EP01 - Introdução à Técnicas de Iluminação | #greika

Hello everyone, and welcome to Godox Film Lighting 101. Here, we'll show you some tips and tricks on how to achieve cinematic lighting for your projects.
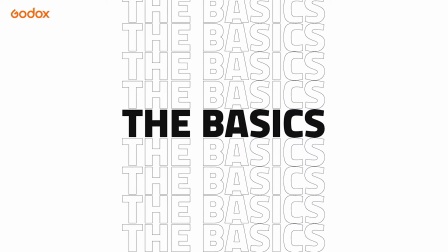(0:17)
Today, let's talk about the basics. Lighting for film can be extremely overwhelming when you're just starting out.
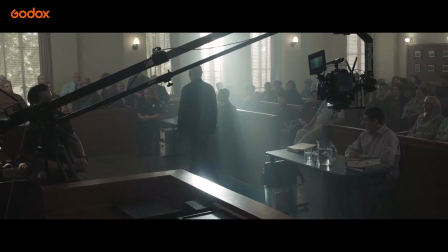(0:24)
It's easy to get lost with all the terminology, so hopefully I can help by introducing a few simple techniques to help you get started.
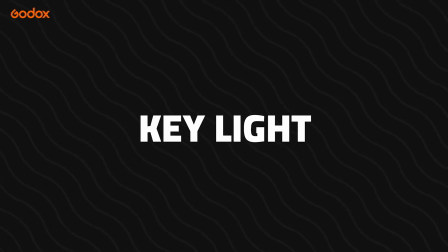(0:31)
First off, let's talk about key light. Key light is the primary light source for your scene.
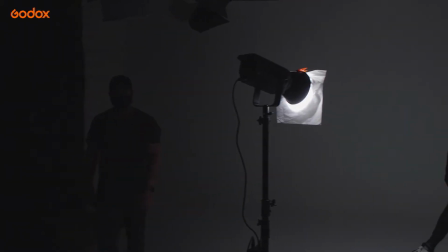(0:36)
It is the most direct and intense source of light for your typical scene, and is the first to be set up to cast light on the actor or subject.
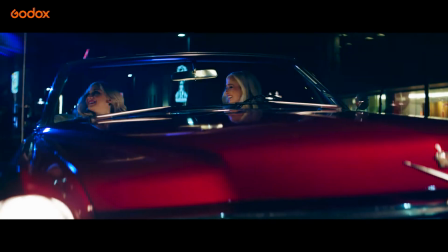(0:43)
Understanding how to manipulate key light's strength, color, and angle can help you achieve different moods.
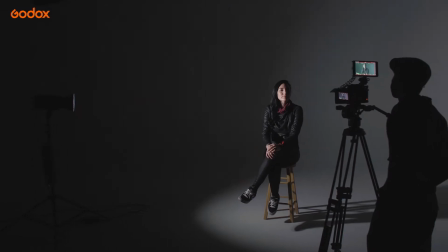(0:49)
Speaking of mood, here's how key light can affect it. A dramatic and suspenseful thriller film will often use low-key lighting.
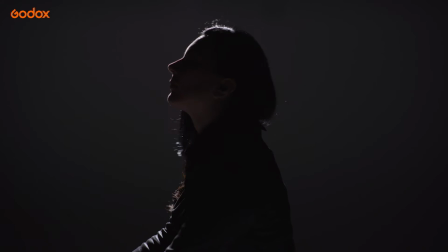(0:56)
Low-key lighting relies on harsh shadows and high contrast.
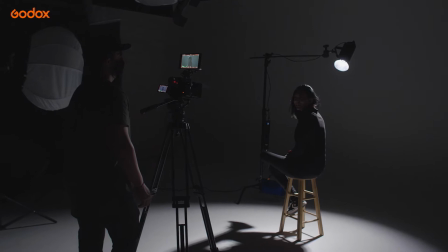(1:00)
The shadows and deep blacks are more predominant than midtones, and a transition between highlights and shadows are harsh.
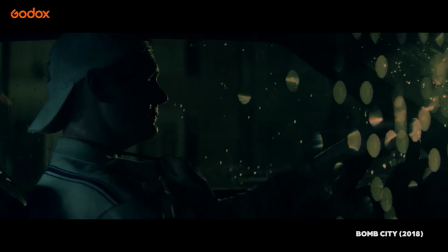(1:07)
The background and overall aesthetic is generally darker, giving the scene a more dramatic effect.
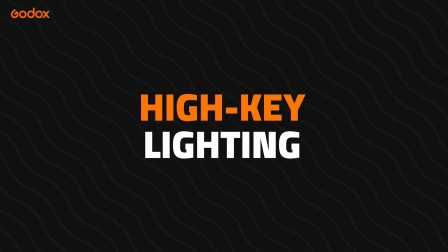(1:14)
On the other side of the spectrum is high-key lighting. High-key lighting refers to a much softer and brighter look.
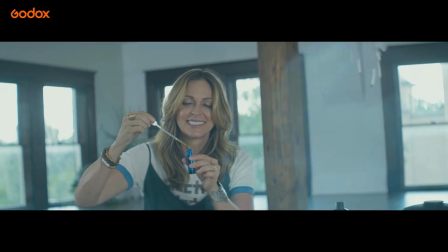(1:20)
You've seen it in many romantic comedies, sitcoms, or even wedding videos.
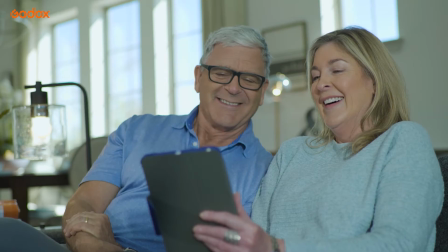(1:25)
This has minimal shadows, less contrast, and more highlights. The style of key light helps create a mood that is cheerful and more upbeat. Key light creates shadows, so a fill light, like its name suggests, helps fill in these shadows. The fill light is positioned at the opposite end of your key light and is often not as bright as the key.
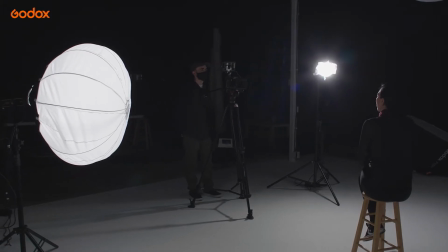(1:44)
To help make sure your fill light does not overpower your key light, you can bounce light off a wall or reflector, or use a form of diffusion to help soften the light.
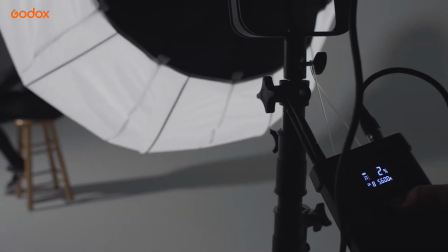(1:52)
Here, we've used a Godox lantern softbox to help soften the fill light as it falls onto our subject.
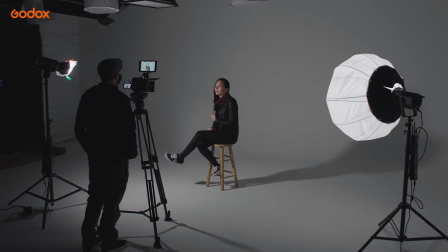(1:58)
We'll dive more into softboxes, diffusion, and how to bounce light in just a minute.
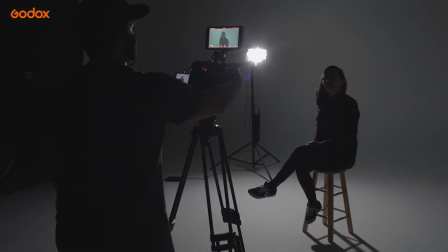(2:02)
Backlighting is used to create a third dimension in a scene. This light faces the subject and is placed a little higher and from behind.
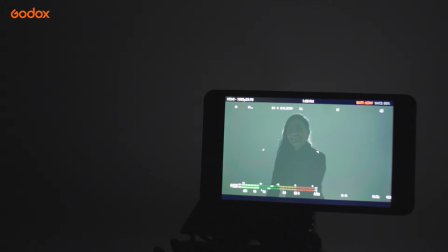(2:09)
This creates a rim around your subject's shoulders and hair, which enhances the subject's shape and depth while also separating them from the background.
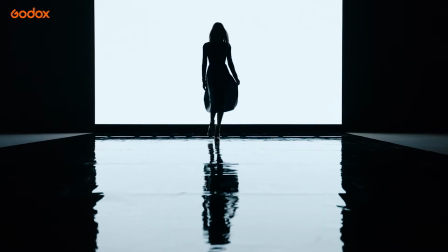(2:17)
Using backlight by itself can create a silhouette of your subject, making things more dramatic. Combining key, fill, and backlight creates the three-point lighting setup. This is the standard lighting technique used throughout the film industry.
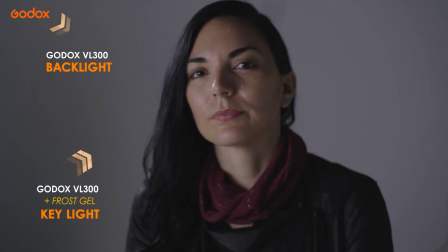(2:29)
Here, light is coming from all three different directions.
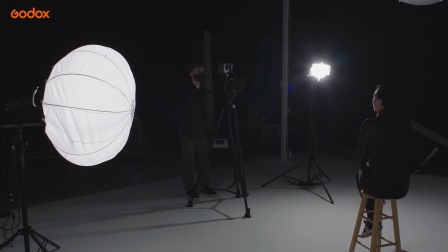(2:33)
Each light source illuminates a separate dimension of the subject and creates an image with greater representation of height, width, and depth.
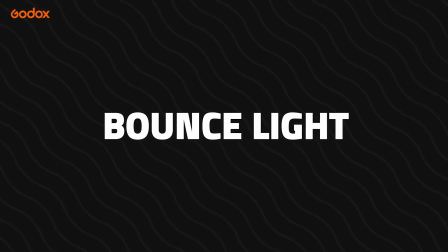(2:40)
Bounce light, also referred to as just bounce, is reflected light.
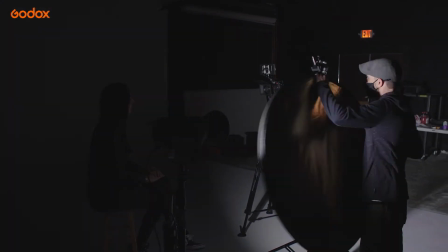(2:44)
You can use tools such as a shiny board, foam boards, or even portable 5-in-1 reflectors to help bounce light onto your subject.
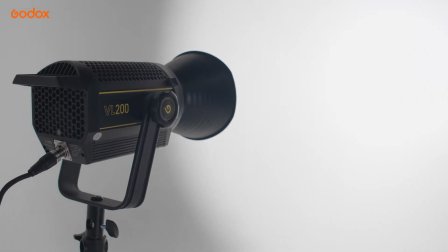(2:51)
A wall or ceiling can also be a way of bouncing light around your scene. There are infinite options when it comes to bounce.
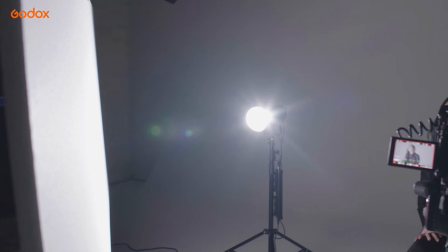(2:57)
If you want to achieve a softer light, use a foam polyboard like the one we used here. The polyboard has a matte surface which allows for soft reflected light.
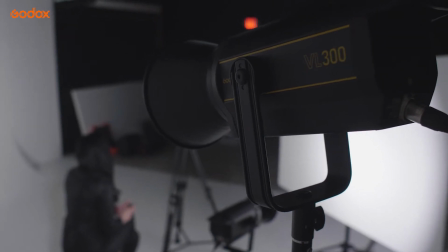(3:05)
We shine the Godox VL300 directly onto the polyboard, which reflects soft light onto the subject.
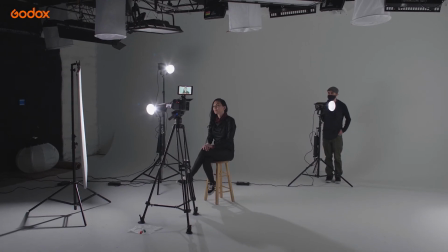(3:11)
Here, we bounce light off of the wall to create our fill light. The brighter the wall or ceiling, the brighter your bounce will be.
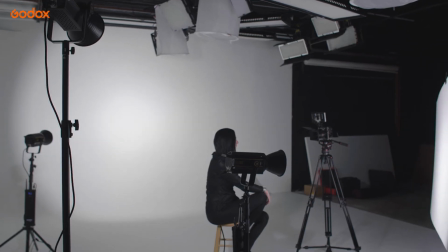(3:18)
Here's an overview of how we created a three-point lighting setup by bouncing two of the lights off of different sources.
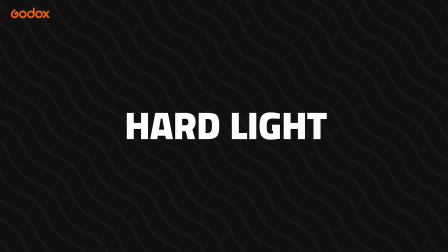(3:24)
Hard light creates harsh, sharp shadows.
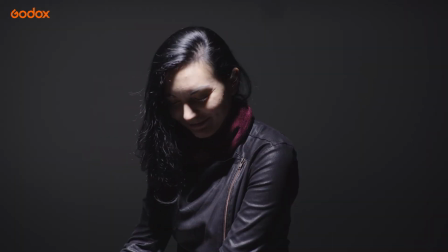(3:27)
Hard light is used to draw attention to a scene or subject, like for an interrogation scene or theater monologue.
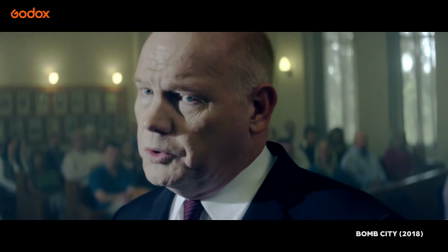(3:33)
In hard lighting, the transition between the light and the shadows is very harsh and defined.
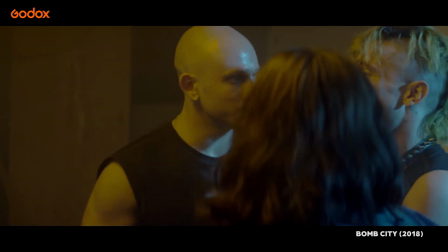(3:38)
When your subject is immersed in hard light, their silhouette will cast a distinct, hard shadow.
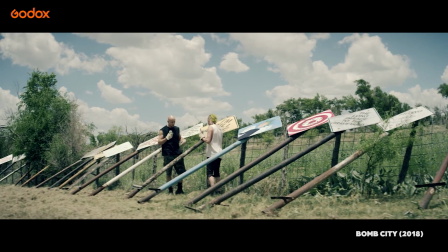(3:44)
Think of hard light as how things look on a sunny day, with the sun shining directly onto a subject.
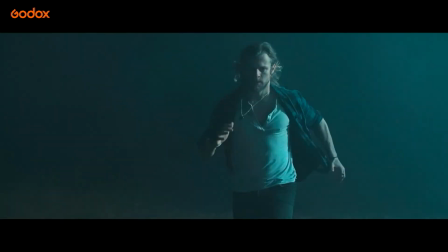(3:49)
The moon is another example of hard light. It is a distant, single-point source that casts harsh shadows even at night.
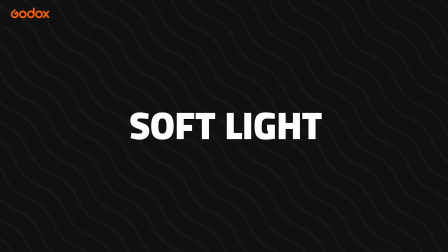(3:55)
Soft light is a type of light with a few hard shadows that's bright yet balanced.
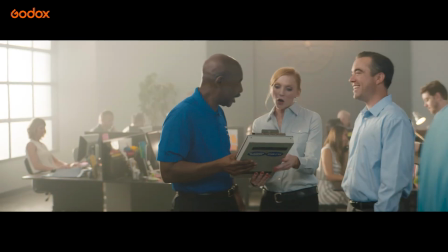(4:00)
The shadows are much smoother, similar to how things look on a cloudy or overcast day, with clouds creating diffusion from the sun.
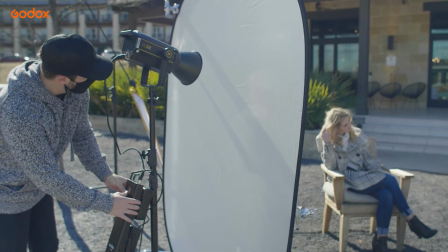(4:07)
Diffusion is used to soften the light from a hard source, creating a more pleasing skin tone.
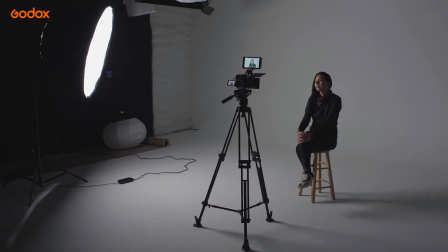(4:12)
Types of diffusion are gels, silks, softboxes, lanterns, even window or shower curtains can diffuse light.